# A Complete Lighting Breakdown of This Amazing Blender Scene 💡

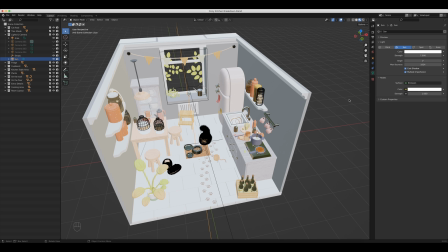But the interesting thing here is this angle and it's down really low, which is going to cast some really hard and sharp shadows. It's not going to be soft at all. It's going to be nice and hard, which is a very natural looking type of sunlight.
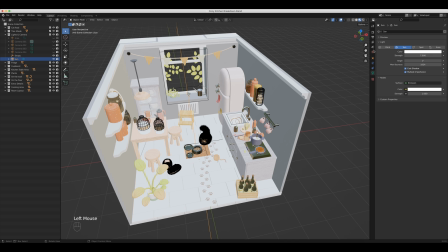So what I'm going to do is I'm going to turn off the area light and then come over here to the HDRI and then I'm going to turn that off as well.
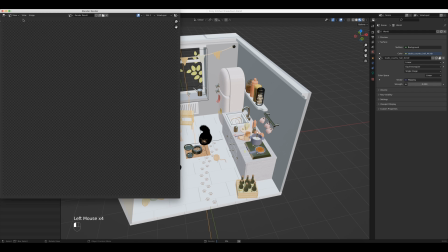And then I'm going to render out this image and then show you what just the sunlight looks like.
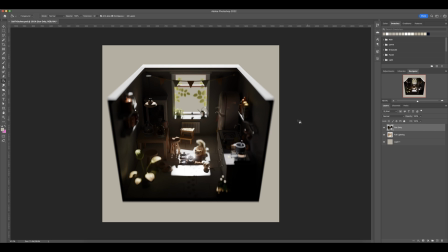All right, so I've got the sun only rendering inside of Photoshop now, and I really like the way this looks. It's very fun with all the lights off, and you know, you can toggle the lights on and off here in Photoshop with the different layers, and that's fun to do. But you can see that we've got just this really nice, hard light coming in through this window,
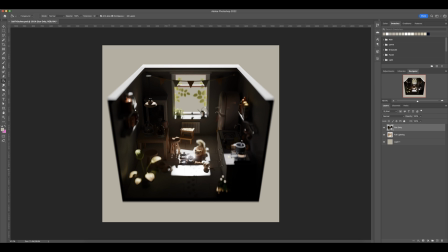and the edges are really nice and crisp, and that had to do with that low angle that we had earlier. It was set to one, and you know, I like how there is just a little bit of light up here on the top, but there's nothing else coming in down here.
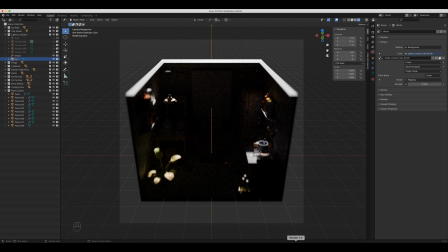And that has to do with the rotation that the sun is set over here in Blender. If we take a look, I'm actually first going to hide that because that was the Boolean that was cutting out the window. And now if I come over here to the sun, you can see the rotation is set at negative 55.
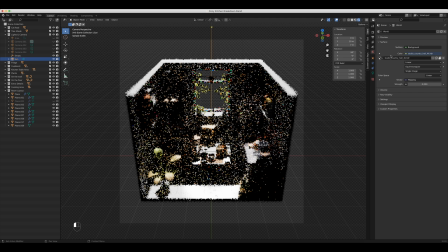And if I set that to negative 50, you can now see that the light is starting to come into the room.
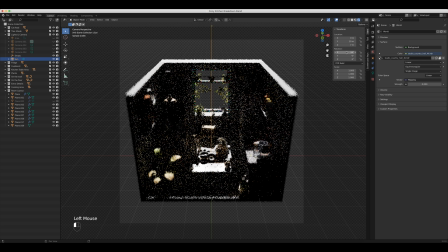And actually, even if I set it at 54, it's just barely coming in. So the angle is set to pretty much just basically just out of reach so that you can't see it anymore. And so I think that's really cool and a great way to bring in some just really natural lighting and kind of isolate everything else in the room.
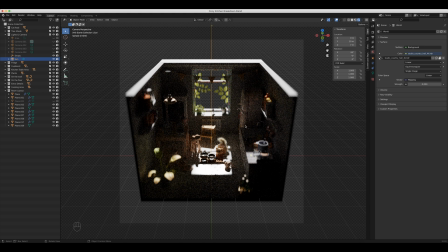And then before we get too far, I want to do the opposite. I want to show you just the HDRI.
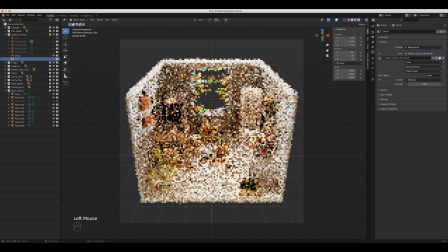So I'm going to set this back to 2 and then turn off the sun and then show you what just the HDRI is doing now.
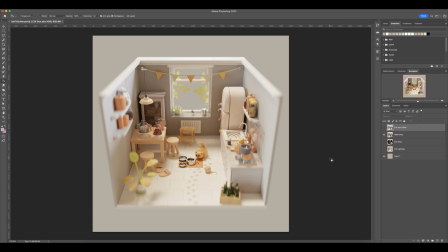So coming back into Photoshop now, you can see that this HDRI is making up like 90% of the lighting in this scene and it looks great and it's got very even distribution all over the room and we can see everything and everything looks great.
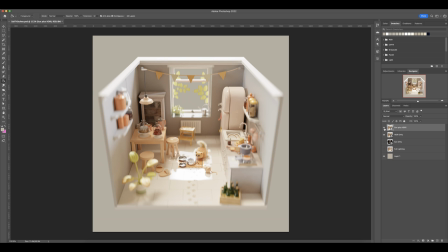And as soon as we add in the sun, it just pops. And the sun is adding such a nice, like warm light to this scene overall. And if we take it away, it just feels like it's kind of missing something. But adding that in, it just looks a lot more natural and realistic.
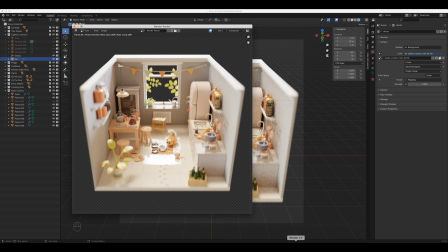So let's go back into Blender and look at this portal light.
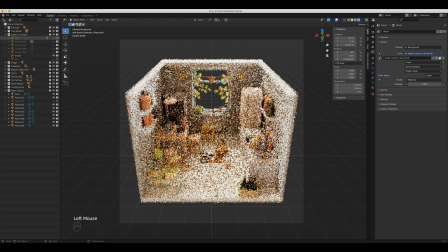So I'm going to turn off the sun here and then I'm going to turn on the area light, which remember is our portal light.
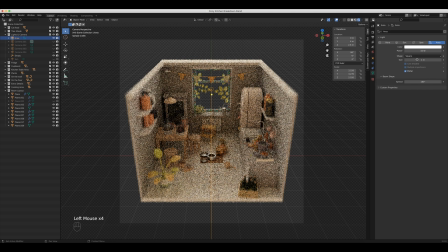And if we come over here into the light settings, you can see that we've got portal selected.
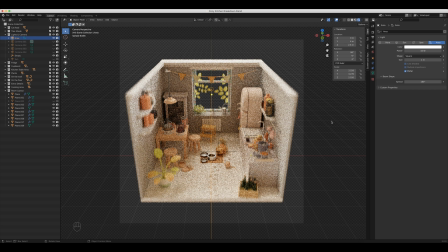Now, if you don't know what a portal is, I'm gonna leave a link to a video in the description that does a really good job of explaining what a portal does. But the quick like Cliff Note version is that it takes like the HDRI lighting and it kind of funnels it into wherever we tell it to.
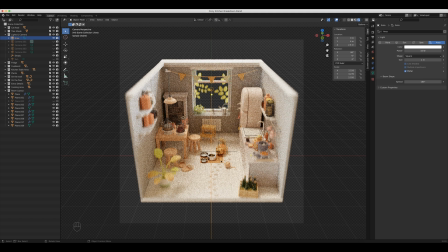So in this case, it's going to funnel it basically into the room and it just kind of reduces noise. It's very subtle. But if we jump back into Photoshop here, I will show you what it's doing.
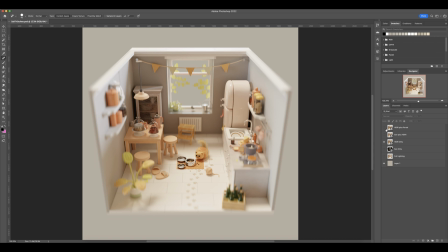All right, so I'm back in Photoshop and I've got the HDRI only picture loaded up And now I'm gonna turn on the one with the portal pay attention. You ready? Here we go Did you notice any difference? I did tell you that it was very subtle I did warn you So let's take a look at the
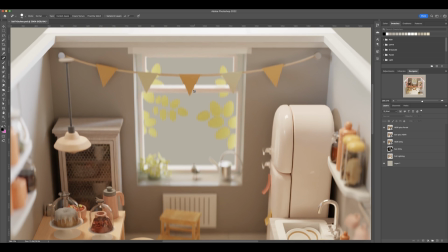window because I feel like that's where the biggest changes happen So if I turn this on and off
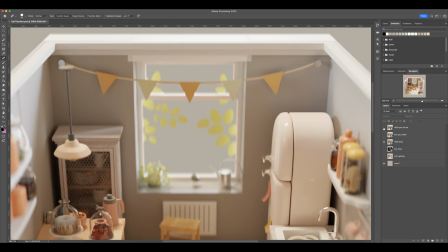You can see that things like the leaves and the actual window area do get a little bit sharper And even like the items like this plant here and the watering can here,
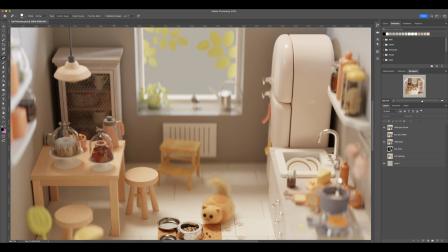they get a little bit sharper. And I would even argue that things like this pitcher and then maybe underneath the table here where the lines of the tiles,
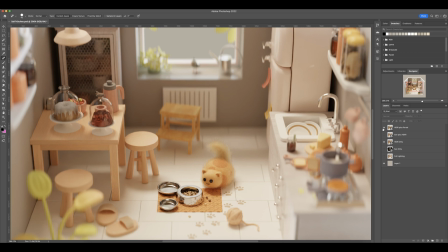those get a little bit sharper as well. And just other random things in the scene. But is it really worth it to use portals?
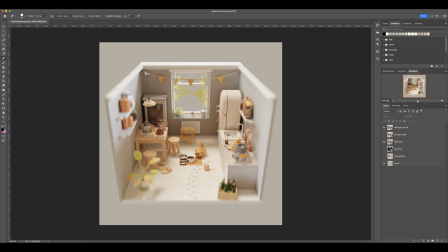Well, I don't know. Maybe, maybe it is, maybe it isn't. But it is recommended to use portals in an indoor scene like this. and that's basically because it will lower the noise in your scene, but we do have things like denoisers that do the same thing, so I don't know, is it worth it?
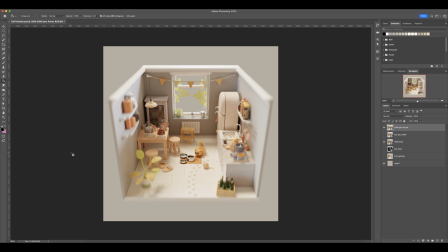You let me know down in the comments what you think about portals. All right, so we have talked about all the different lighting pieces in the scene. We've talked about the sun, we've talked about the HDRI, and we have talked about the portal.